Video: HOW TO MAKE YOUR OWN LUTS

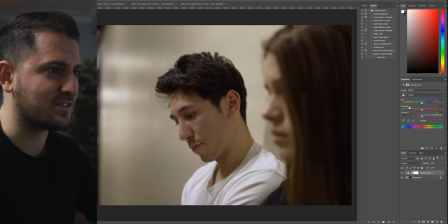246s
So by default, it's set to master, so that is what would change the colors and saturation and the lightness of the image as a whole, but that's not what we want to do. We want to be able to go into the individual colors here and start adjusting that.
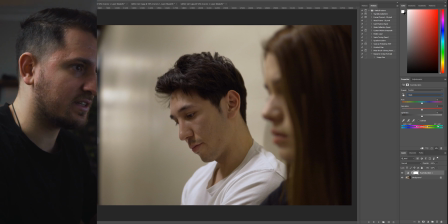259s
So I'm going to start off with my reds. I think I like where the hue of the reds is, but I just want to increase the saturation ever so slightly. Just want to get a little extra punch in there. So as you can see, like in the lips there and the skin tones, it just kind of gives it a little more saturation to the red.
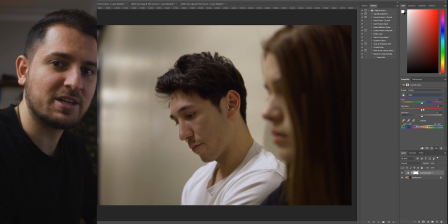276s
Now, you don't want to go too far in either direction with the hues, saturation, even the lightness, especially if you're shooting in an 8-bit codec, because there's just not enough color information there for you to be able to push it too far. Your image will start getting all artifacty and pixelated, and it's just gonna look really ugly.
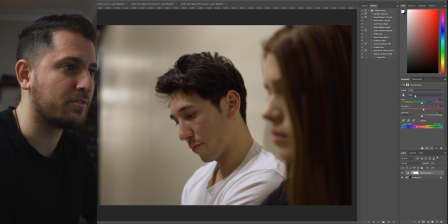292s
So once again, just don't go too far with that. So I think we're gonna leave that at that, and we're gonna go into yellows next. Now, I think the image is a little too yellow for my liking, so I'm gonna just bring down the yellows a little bit. Maybe somewhere around there. But remember, we still do wanna get this down to a more blue type look.
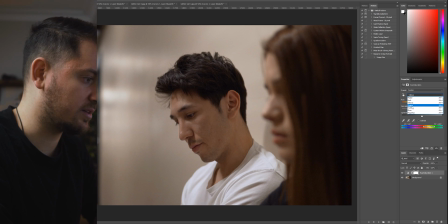311s
So we're gonna just go ahead and we're gonna skip our green, we're gonna skip our cyan. I don't think we really need to touch much in there. We're gonna go straight to our blues. So we're going to go right about there.
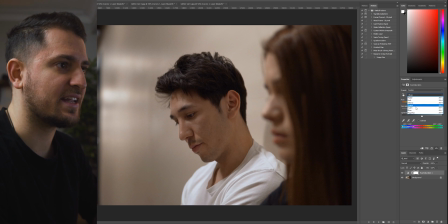324s
Yeah, I think it looks pretty good. And then we're gonna just go ahead and suck some of the magenta out of this image. I think it's a little bit too much. If you go too far, you can kind of see where those colors are. So I'm just gonna start pulling it out of this image quite a bit.
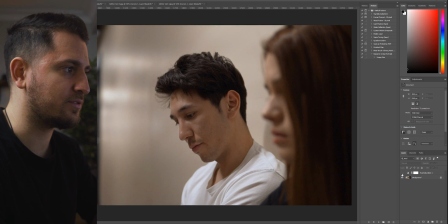339s
Okay, so now if you toggle this on and off, you can see how you've affected this image.
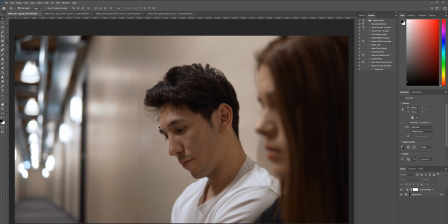346s
So that's the first step, but now the second one is to add another adjustment layer.
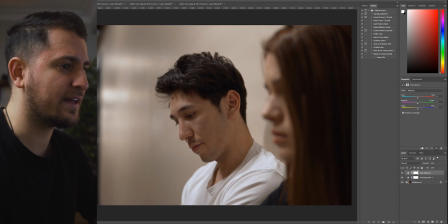350s
So we're gonna go back up to layer, new adjustment layer, color balance. Hit okay, and then we've got this new layer added on top of our hue saturation and on top of our main image layer. So this is where you can really start shifting the colors in the shadows, the midtones, the highlights. So we're actually gonna start off with the shadows. So I like to do the darker parts of the image first.
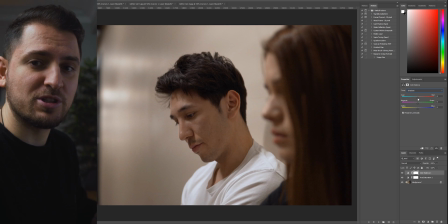369s
So this is where we're gonna really start pushing the color down into the cooler side.
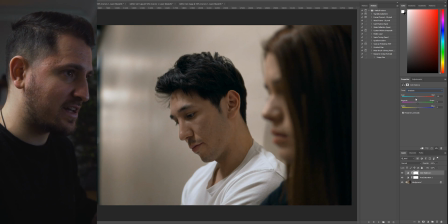374s
So we're gonna go ahead and start pushing the first slider down into the cyan. Don't wanna go too far.
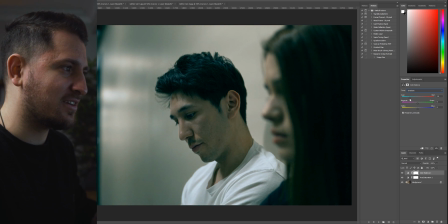379s
Like, see if you notice that, that's going, I think a little bit far. It's a little too much. It's even looking kind of green. I know we can adjust for that still, but that's way too far. So I'm gonna say maybe around minus 20 or so. That's looking pretty good. Then it's still, I think it's looking a little too green.
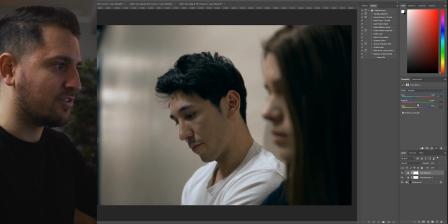395s
So we're gonna just get a little more magenta in there. Notice how the skin tone starts changing a bit. So when it's too green, that looks a little sickly. It looks almost like it could be an action movie or something. That's not what I'm going for here. So we're gonna push the green out into the magenta a little bit. Yeah, I think that's about good.
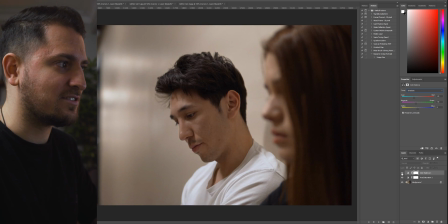412s
Once again, you can really start unchecking these and checking them back on to see the effects it's having on your image.
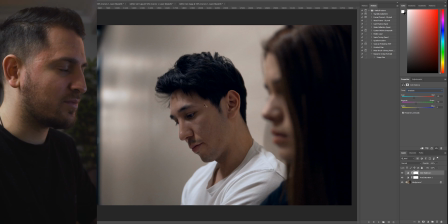418s
So now the shadows look a lot cooler, got some more magenta and a bit more naturalness to the skin tones back. And finally, we're gonna play with the yellow. I think we're gonna just push that once again a little bit more towards the yellow because overall it's looking too blue.
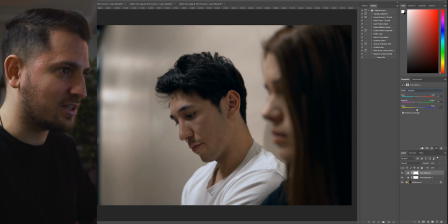433s
I don't want like all that blue in the skin tone necessarily. So we wanna introduce a little bit of the yellow back in there just to make sure it's not being impacted too much. So overall, now this has a bit of a cooler look to the whole thing.
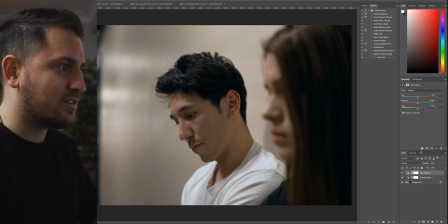447s
Then we're gonna go ahead and play around with our midtones. Once again, I still want the skin tones to look pretty good and natural. I don't want this to be overly stylized. So we're gonna just introduce a little bit more red back in there. So we don't wanna add too much, just a little bit. I'd say maybe, yeah, around plus four, plus five.
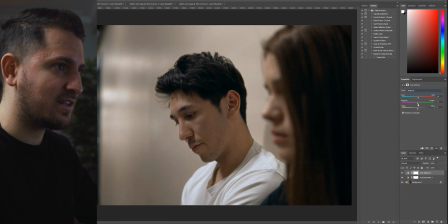463s
That looks good for me. Magenta, we can play around with ever so slightly if we want to, but I think it's looking quite good actually. Yeah, we're not gonna really touch that too much. And finally, we're gonna just go a little bit down on the yellow there.
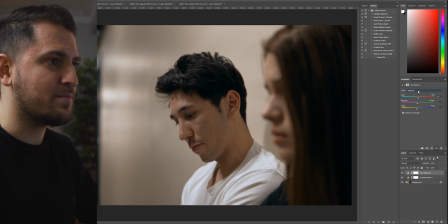477s
Yeah, something like that. Okay, on and off. So now we've adjusted the midtones and the shadows, so we finally want to play around with the highlights. So once again, I think in the highlights is where we do want to introduce a little bit more of that blue tint. So we're gonna just go ahead and drag that down a bit.
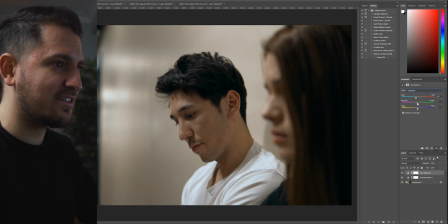494s
Okay, then magenta, I think it's looking a little too purpley. Yeah, we'll add a little bit of green back in there. Okay, and finally, we're just gonna play around with the blue yellow slider here. Once again, I want this to have a certain look to it. So I'm pretty happy with that. I just brought a little bit of yellow back into the highlights there.
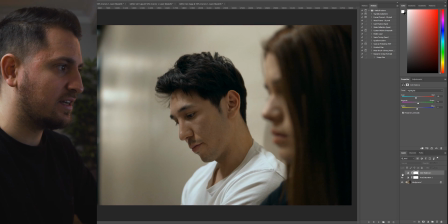513s
So now if we turn this on and off, you can really see, once again, I didn't go for a crazy look here.
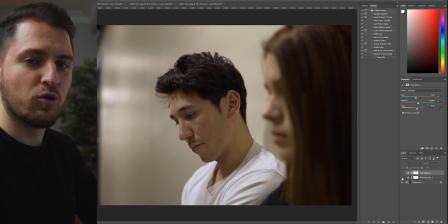520s
I wasn't trying to make this overly stylized blue looking or anything like that.
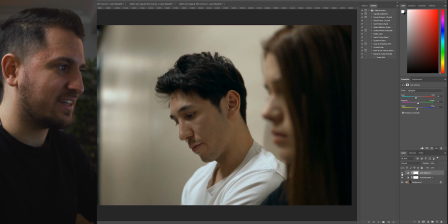524s
I just wanted it to have a little more of a colder type feel to it. And I think we've got that. I think we got a little more of the cyany blue tealy color in there in the highlights and in the shadows here a bit. Skin tones are still looking quite natural. So I think overall, this is quite a bit of an improvement.
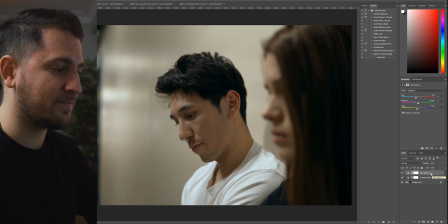542s
And I think it sets the tone for the scene we've got here. Okay, so then finally, we're gonna add one more adjustment layer here.
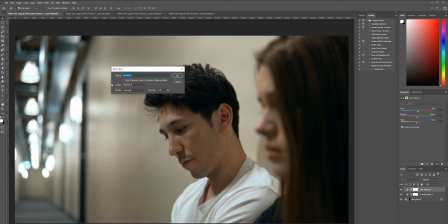548s
So we'll go back up to layer, new adjustment layer, and then we're gonna go to curves. So I'm just gonna make an ever so slight adjustment here.
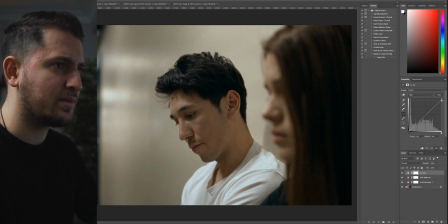556s
So I'm gonna just bring down my highlights a little bit once again in here. So I still think the highlights are a little too bright, so I'm gonna bring that down, but I do wanna maintain some of the midtones a little bit. So we're gonna just make sure we pop that up a bit. But I also want to flatten the shadows a little bit. I do like going for this somewhat flat, low contrasty look to my films like this. So not crazy, like we don't wanna go up here like this.
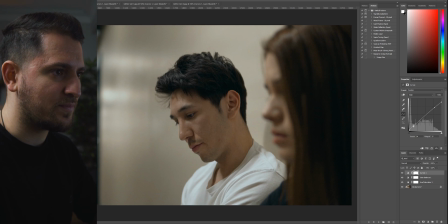580s
I'm gonna just bring it up ever so slightly and even just drop down those blacks just a tad again so that the whole image doesn't get brighter. So as you can see in here, if we turn this on and off, just kind of dim down the image a little bit.
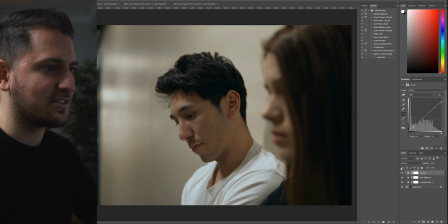596s
The shadows are a little bit more flat, highlight's a little more flat, but it still has enough detail and definition in the overall look.
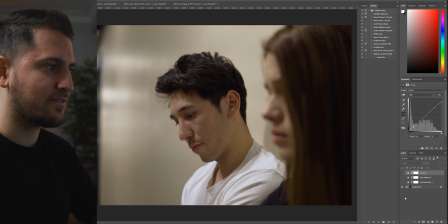604s
So I think we're pretty good there. So if we turn this all off, that's our original color corrected photo or image. Then we changed the hue and saturation a bit, played around with the color balance,
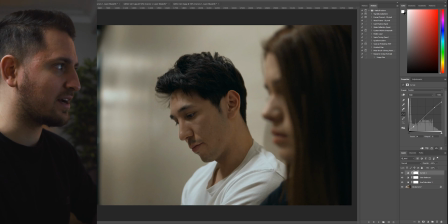614s
and then finally adjusted the curves a bit to have our overall slightly more moody look to this image. So I think I'm ready to export this now as a LUT.
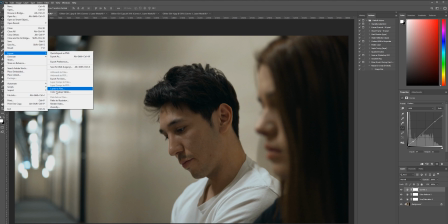624s
So if we go up to File, Export, and then see Color Lookup Tables over here, we're gonna click on that.
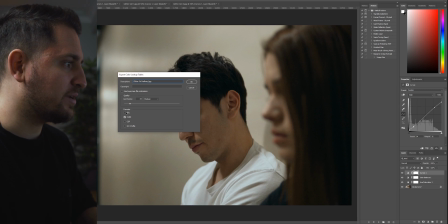630s
We're gonna give this a name. Then we're gonna go ahead and make sure 3DL, CSP, and ICC profile are unchecked. We only want cube to be checked off over here. We're gonna leave this at 32 grid points and medium, and we're gonna hit okay.
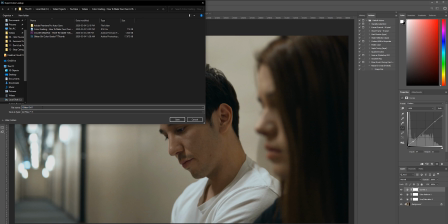643s
So now we're gonna actually save this file here again. So we're gonna call it Glitter Girl Hallway Color Grade.
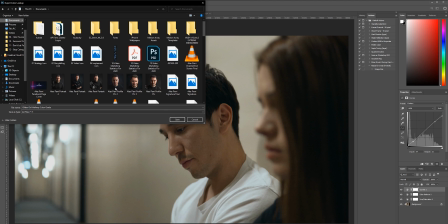650s
I'm gonna save that to my documents, hit save, and now we're good to go. So now we're gonna hop back into Premiere Pro and apply our LUT.
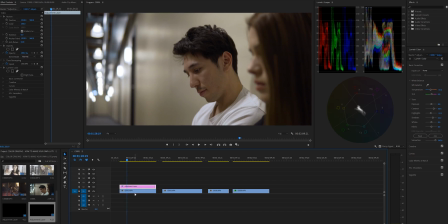659s
Now that we've got this going here, this is ready to go. We have our first adjustment layer on there for the color correction. Now we're gonna drag on top a new adjustment layer, drag it out to the length of our clip. So now we've got another adjustment layer ready to apply the LUT to it.
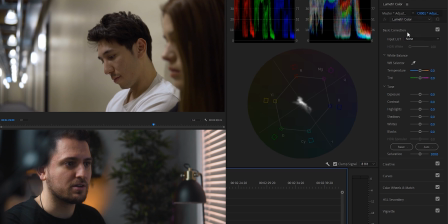675s
So under the Lumetri color panel, we're gonna minimize basic correction and click on creative. Now over here is where you can start applying some LUTs. So I'm gonna click on browse.
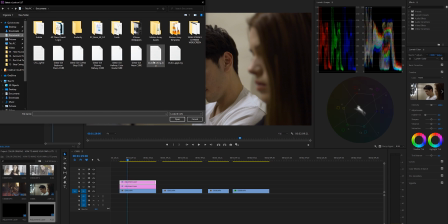685s
Then we're gonna go to documents and we're gonna choose the LUT that we just created. So I believe I called that Glitter Girl Hallway Color Grade. So we're gonna hit open and it's applied the LUT.
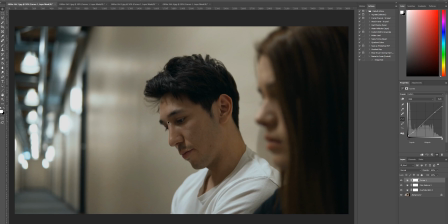697s
So if you go back on over to Photoshop, you'll notice that the image looks pretty much identical.
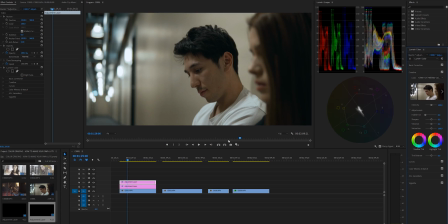704s
Go back and forth, see? So now it has that exact look. All right guys, there you have it. That is how you color grade a scene in a program like Adobe Premiere Pro using a LUT you've created yourself in Adobe Photoshop. This is something that's super easy to do. It really isn't that hard once you start playing around with all the color balance and photo editing in Photoshop. I think it's much easier if you're starting out with color grading and LUTs. So it's just like, you know, don't necessarily download a bunch you find off the internet. It is great if you do that, and there's lots of good LUTs out there. But when you're first starting out, I think it's better to have an understanding of how to adjust things yourself and create your own LUTs. You can create a lot of fun, cool, interesting LUTs yourself, and you're pretty much doing it for your specific footage.